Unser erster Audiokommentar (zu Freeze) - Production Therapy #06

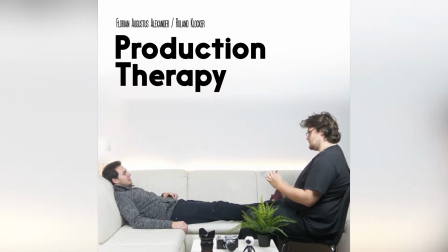So, herzlich willkommen zu unserer kleinen Zwischenfolge. Wir werden jetzt heute probieren, wir haben das noch nie gemacht, aber wollten das gerne mal probieren,
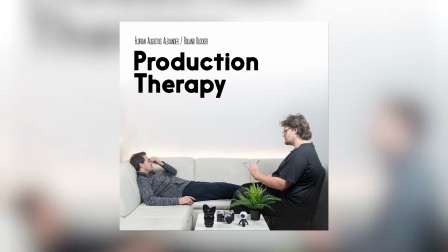eine Audio-Kommentar-Folge zu Freeze zu machen. Also wir werden jetzt den Film abspielen, sagen euch, wann wir genau starten, dass ihr auch simultan, wenn ihr wollt, euch den ablaufen lassen könnt. und dann werden wir in Echtzeit einfach unsere Senf dazugeben. Genau. Ich bin auch schon gespannt, wie es funktioniert, weil ich habe mir immer gedacht,
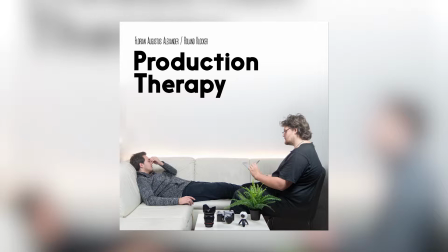ich habe mir früher immer sehr gerne die Audiokommentare vom Regisseur so angeschaut, weil man da eigentlich immer am meisten erfahren hat. Definitiv. Und ich habe mir immer gedacht, so etwas würde ich mal gerne machen. Aber ich glaube, es ist einfach enorm schwierig, wenn eine Szene kommt, was dazu zu sagen und während man fertig geredet hat, läuft schon wieder irgendwas anderes.
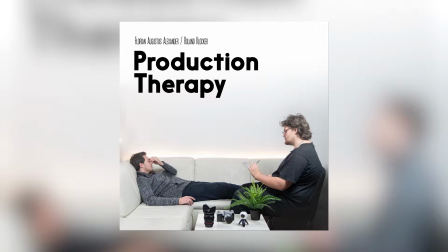Das kann ich mir jetzt gut es kann leicht sein dass es totaler käse wird aber wir probieren es jetzt einfach mal aus genau und wie der forschung sagt ihr seid direkt dabei wenn wir das zuerst mal versuchen und wie der forschung sagt wenn es voll scheiße ist jetzt froh dass der film nur 16 minuten dauert genau also wir starten jetzt das video in auf drei
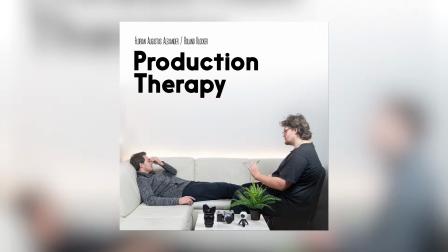eins zwei drei okay es geht los das hat nicht funktioniert nochmal stopp das war nicht ganz am anfang mein cooles logo ist nicht gekommen wir starten jetzt
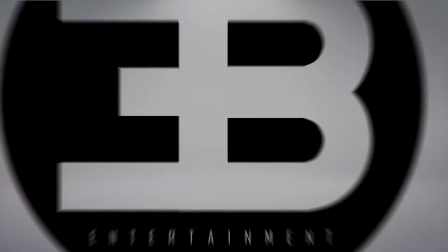noch mal auf 3 1 2 3 break down entertainment eine coole intro animation obwohl die jetzt wahrscheinlich ich weiß nicht ob ich die diesem brand noch weiter betreiben will okay wir
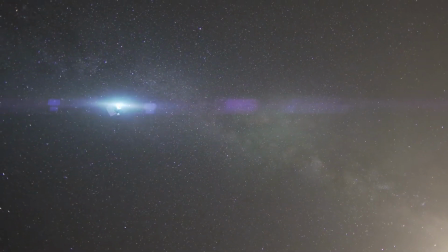fangen an wir sind im weltall optical flares ein cooler optical flair mit einem einfach ein Bild, das ich ausgeschnitten habe, einem Space-Bild und dann ein bisschen animiert. Ist die Atme und Musik auch von dir gemacht?
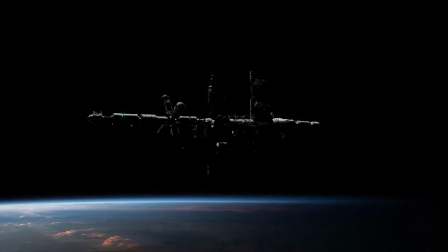Es ist halt blöd zusammengemischt aus allem.
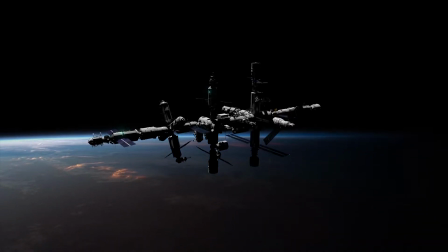Also es sind so ein paar Drohnen-Sounds, die halt irgendwie aus dem Internet sind und da ist der Anruf, kommt schon rein.
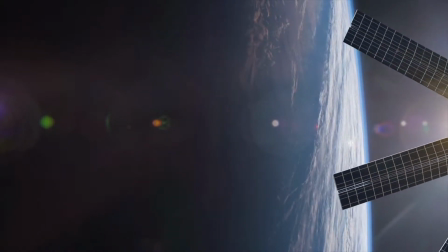Geil! Aber ich glaube, man hat es nicht gemacht. Also die Sounds sind schon recht, also es ist kein Track,
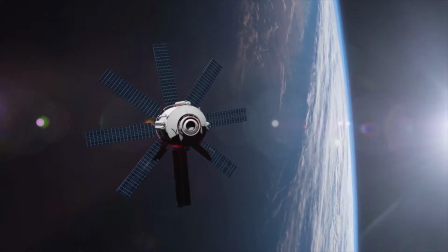der so klingt. aber jetzt ist das ist ein sound effekt und den habe ich so zusammengeschnitten
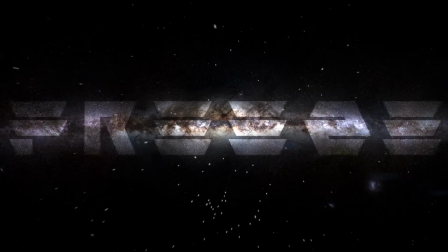da ist jetzt noch mal der effekt da wird
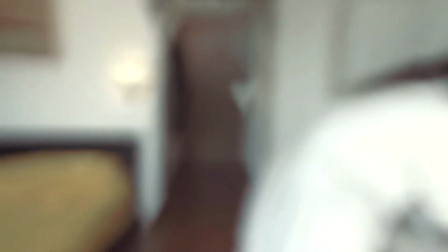man so reingezogen genau aber ich fand da diesen anfang schon cool weil es einen großen raum zeigt
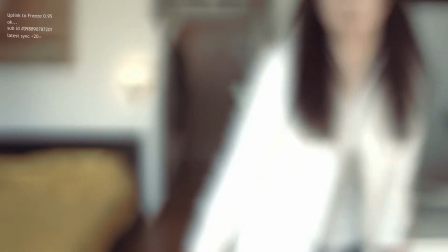die lens lens blur mit den drei genau das war was sie darauf
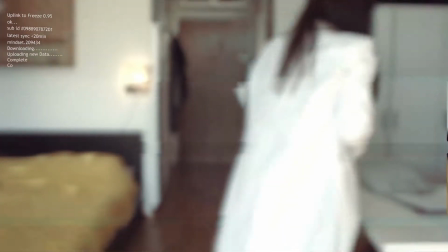geachtet habe jeder lens blur bei mir hat eine dreieckige iris form so hipster
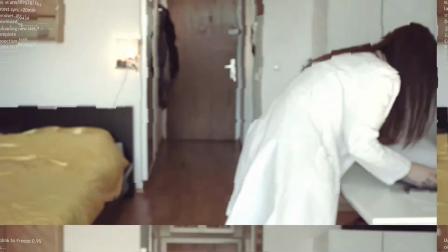jetzt ist cool gefunden da kann ich nur dazu sagen in diesem kassel im hintergrund
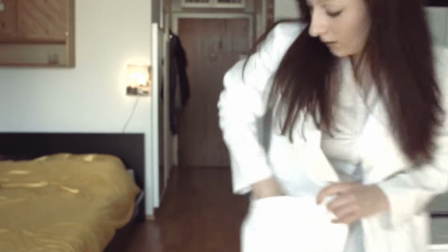ja drinnen steht da ist der fötus genau das ist ein baby embryo
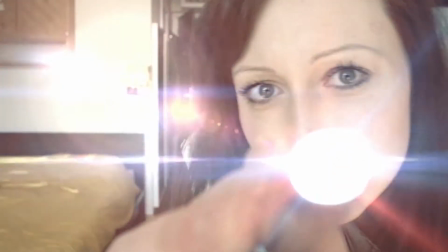ja bei einer aus plastik da habe ich die taschenlampe mitgetrackt und einen cooleren optical flair
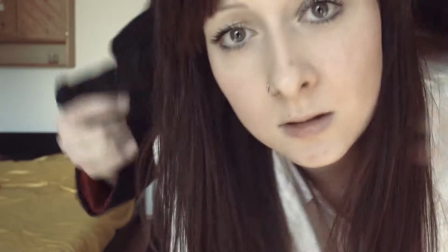drauf gemacht der anamorph eigentlich von von der bewegung her schon genau und
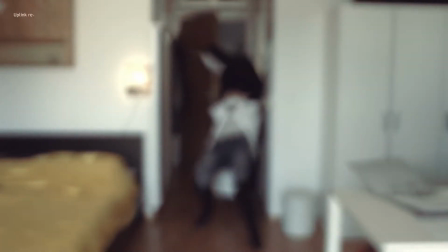sie wird schon direkt entführt die idee war eigentlich dass das seine sicht ist er
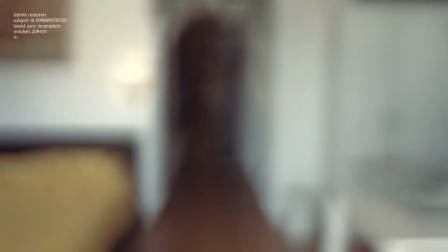ganz starre ist und in ihm diese sachen runtergeladen werden und wenn man die texte mitlässt, dann versteht man die Story von Anfang an besser, als wenn man sie nicht mitlässt.
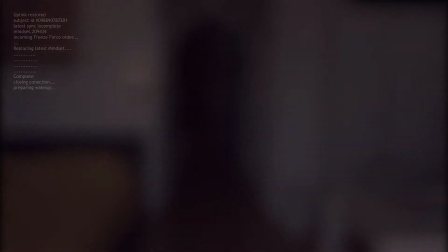Weil da halt wirklich steht, dass das und das jetzt runtergeladen wird, die Verbindung wird hergestellt zum Server und so weiter. Wenn man das mitlässt, versteht man mehr. Das muss man sich heiß antun. Genau. Und jetzt langsames Aufwachen.
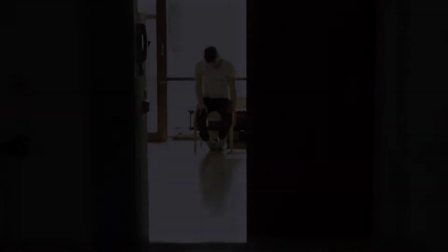Das finde ich, habe ich recht oft im Film, sehr langsame Übergänge. Aber das finde ich immer noch sehr cool.
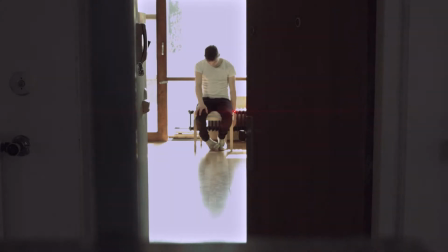Genau. Da ist übrigens an der Nachbarin nochmal runtergekommen das kommt erst später ja aber eben da ist jetzt erwacht sozusagen aus diesem freeze aus man sieht dass
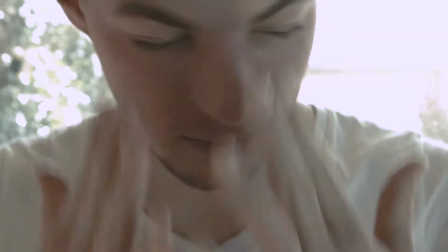das armband auf seiner hand grün worden ist was heißt das jetzt ist sein schutz sozusagen aktiv ist deshalb
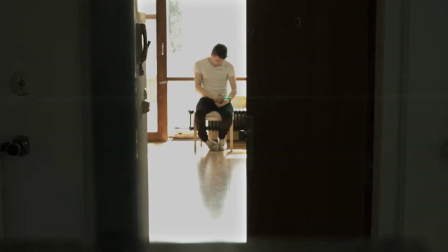sehr schlecht darauf getrackt das wackelt extrem für die heizung genau das war es
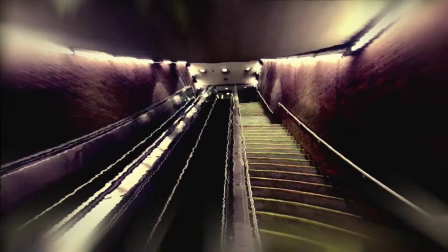dieser schutz hat dazu geführt dass er irgendwie back ab das macht auch keinen Sinn.
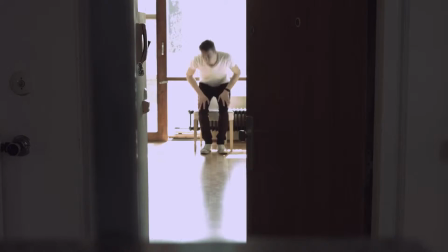Er hat irgendwie was reingeladen wieder, keine Ahnung. Das ist jetzt zu kompliziert, um es zu erklären.
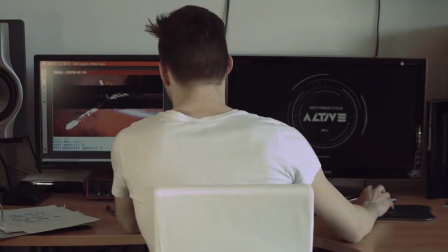Da habe ich sehr coole Visuals gemacht. Das ist in der Bild billig, aber ich habe sie komplett selber gemacht eigentlich.
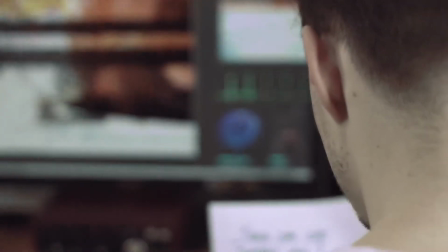Und da sieht man auch wieder dieses Active, das ist eigentlich die gleiche Animation, die ich auch auf der Uhr gehabt habe.
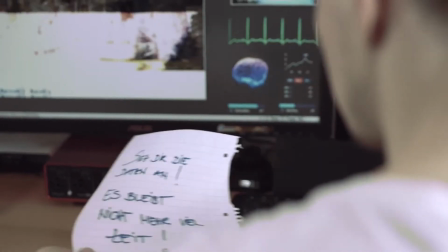Und da sieht man ganz schön den Gehirn, Gehirnscan.
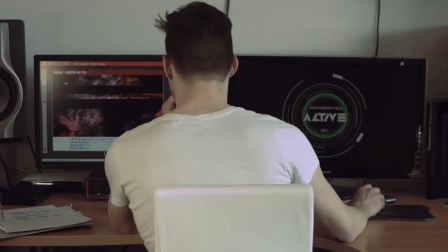Das glaube ich gibt sehr viel also das waren halt so visuelle elemente die man gedacht habe die haue rein um halt die story das war so ding ich habe vor der anderen seite in sound nicht gehabt deshalb habe sein ja aus dem voice text
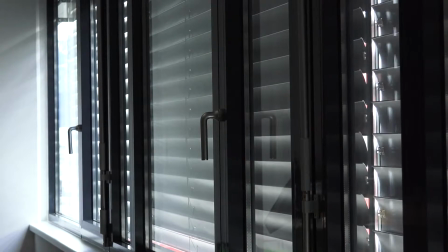to speech ding rauskommt geil da haben immer gefragt warum du da sein es gibt zuerst abgeblendet hast langsam warum du kann direkt ein schnitt
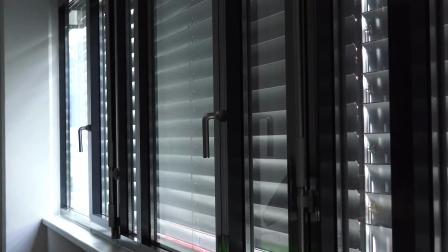gemacht hast was jetzt auch nicht gott dieser dialog ist
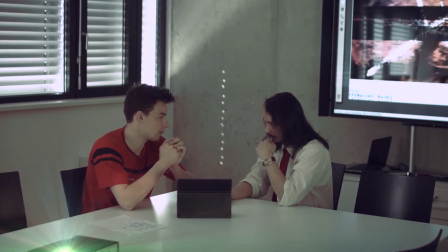so furchtbar also vor die texte jetzt aber sie da ganz cool gefunden habe jetzt wieder dieser
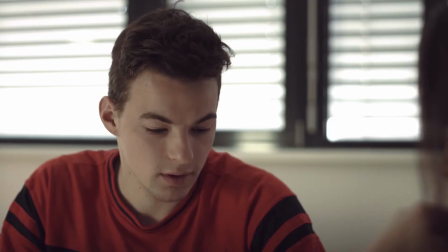erste shot wo die die die blenden so wackeln und dieser wind weil ich finde es gibt viel
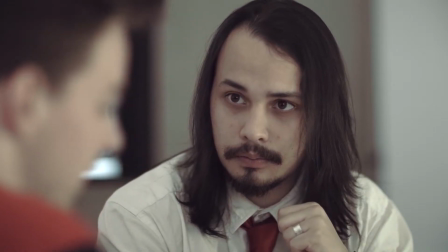atmosphäre der wind ja und die ist color grading so
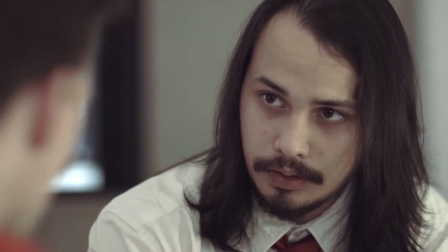jetzt am handy display finde ich ganz okay sehr viel weiß und da wird jetzt rot als Hauptfarbe gehabt.
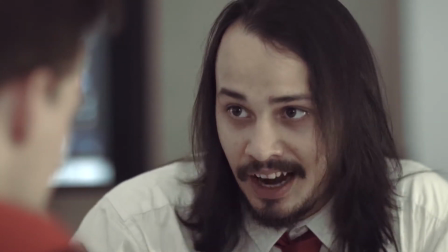Das war, glaube ich, sogar halbwegs so geplant mit der roten Krawatte und dass er auch was Rotes anhat oder so.
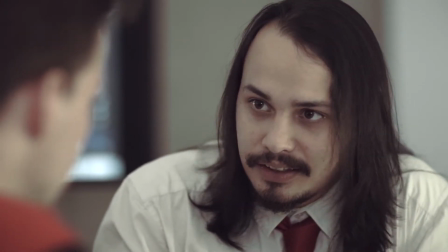Und jetzt reden sie halt. Bisschen jung sind sie halt beide. Das ist einfach das Phänomen.
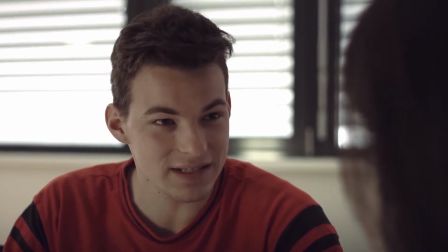Das ist ein Phänomen, das haben wir gerade davor wieder gesagt. Je unprofessioneller der Film, desto jünger die Schauspieler.
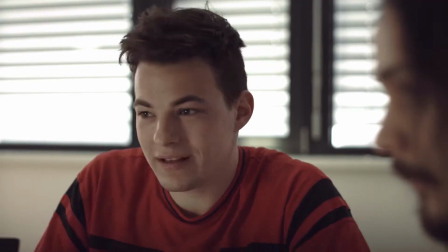Das Problem haben wir, glaube ich, alle gehabt.
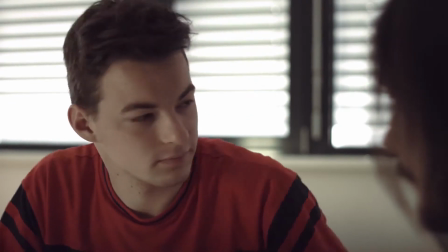Ja, weil man nimmt halt einfach die, die man irgendwie kennt und herkriegt und das sind halt meistens junge Leute, weil ältere Leute machen da halt nichts gratis.
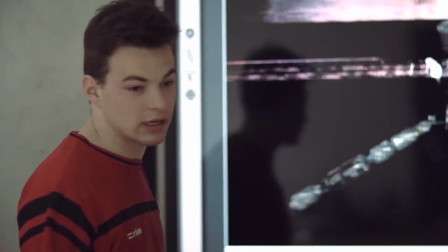Da war der besagte große futuristische Fernseher. Das ist schon ganz cool, wenn er sich so hinstellen würde, diesen großen.
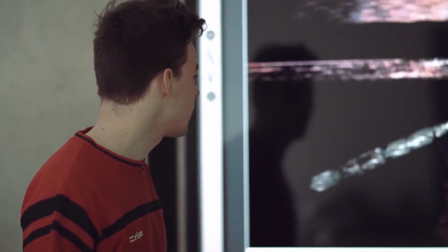Ja, eben. Eben, das war eben der Grund, warum wir das gemacht haben.
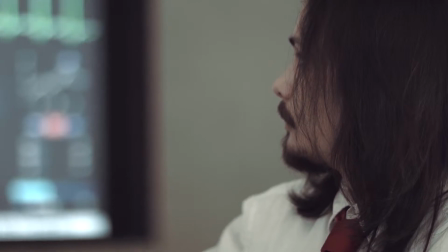Ich habe mit denen auch so einen Deal gemacht, dass ich für denen dann einmal gratis irgendwas gefilmt habe bei einem Skirennen, was voll der furchtbare Dreh war.
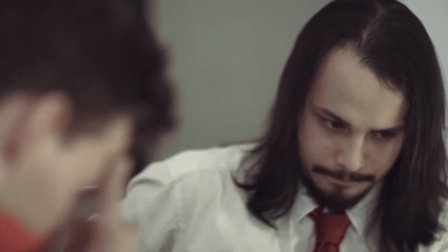Da hat die da eine Flo gesehen. ja stimmt und da ja gut der dialog
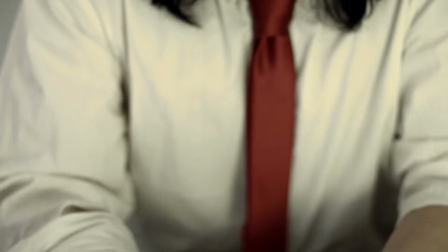ist recht irrelevant eigentlich aber jetzt denkt mega das sind mehr szenen
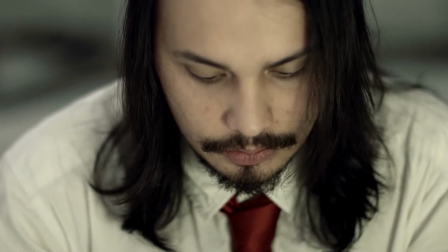halbwegs aufgelöst als sie mal sitzt im kopfkörper ich habe mir gedacht ich habe in erinnerung gehabt
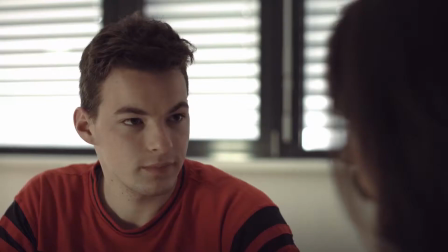dass es weniger einstellungen ja genau da haben wir gedacht wenn man jetzt in ja so nahe und
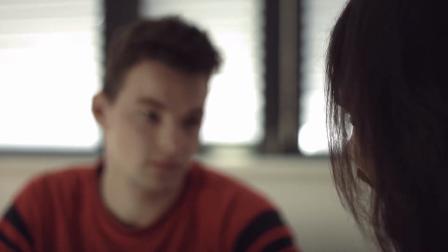dinkt dass das halt ein emotionaler moment für ihn war eigentlich dass er diese
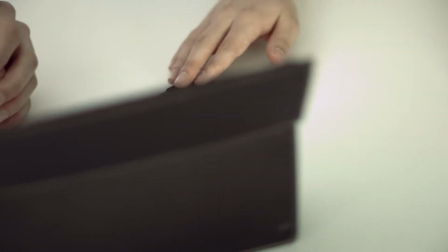daten ihm gibt weil es ja eigentlich vernichten will und er wollte sie eigentlich nie
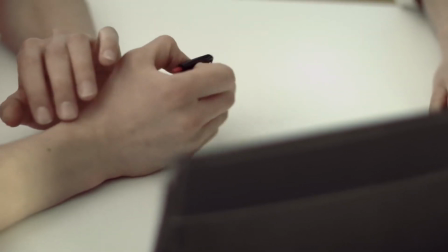nie raus rücken weil das halt sozusagen sein lebenswerk also witzig ist weil er
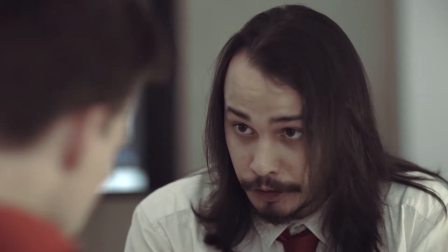sehr jung ist seine wichtigste erfindung oder das ist wobei getragen hat
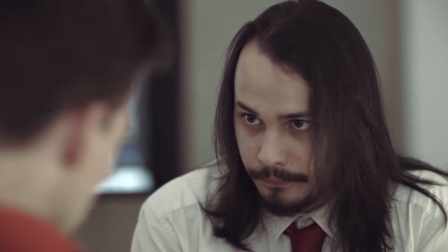ist und deshalb will er halt nicht dass das
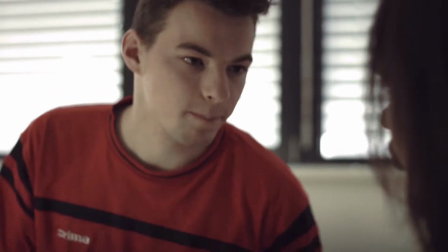zerstört wird aber er hat mir jetzt ein bisschen überzeugt dass das wichtig
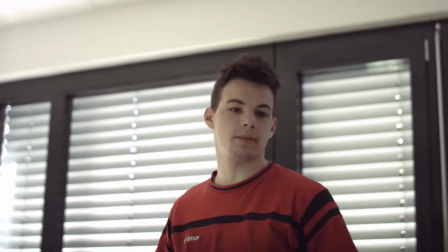ist und er sehr emotionale Musik.
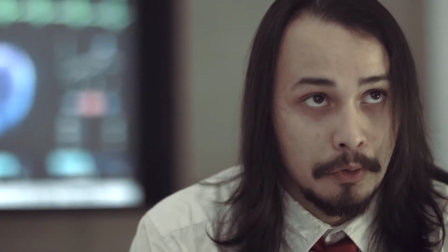Er schaut recht blass aus, gell? Ja, das ist aber vom Grading, also ich finde, da könnte man sich das Grading noch ein bisschen besser machen.
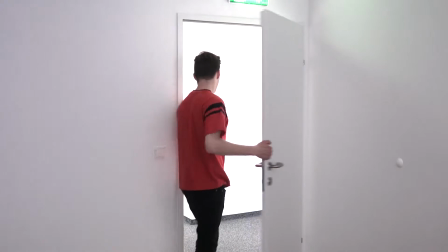Ja. Das rausgehen, das schaut lame aus. Ja, der war jetzt witzig irgendwie.
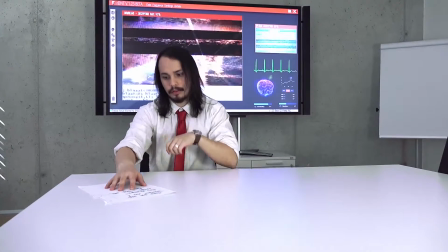Ja. Der ist cool. Ja. Da mit dem Dolly, leichter Dolly Move.
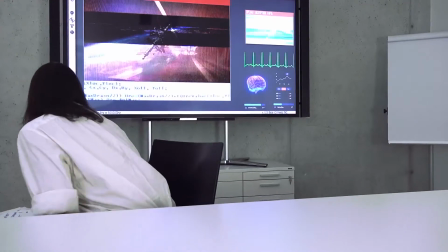Ja, das weiß ich noch genau. Da habe ich so ein extra Tischdolle gekauft. Aber der schaut ziemlich gut so aus.
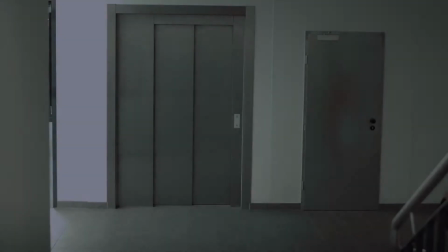Ja, irgendwie schon.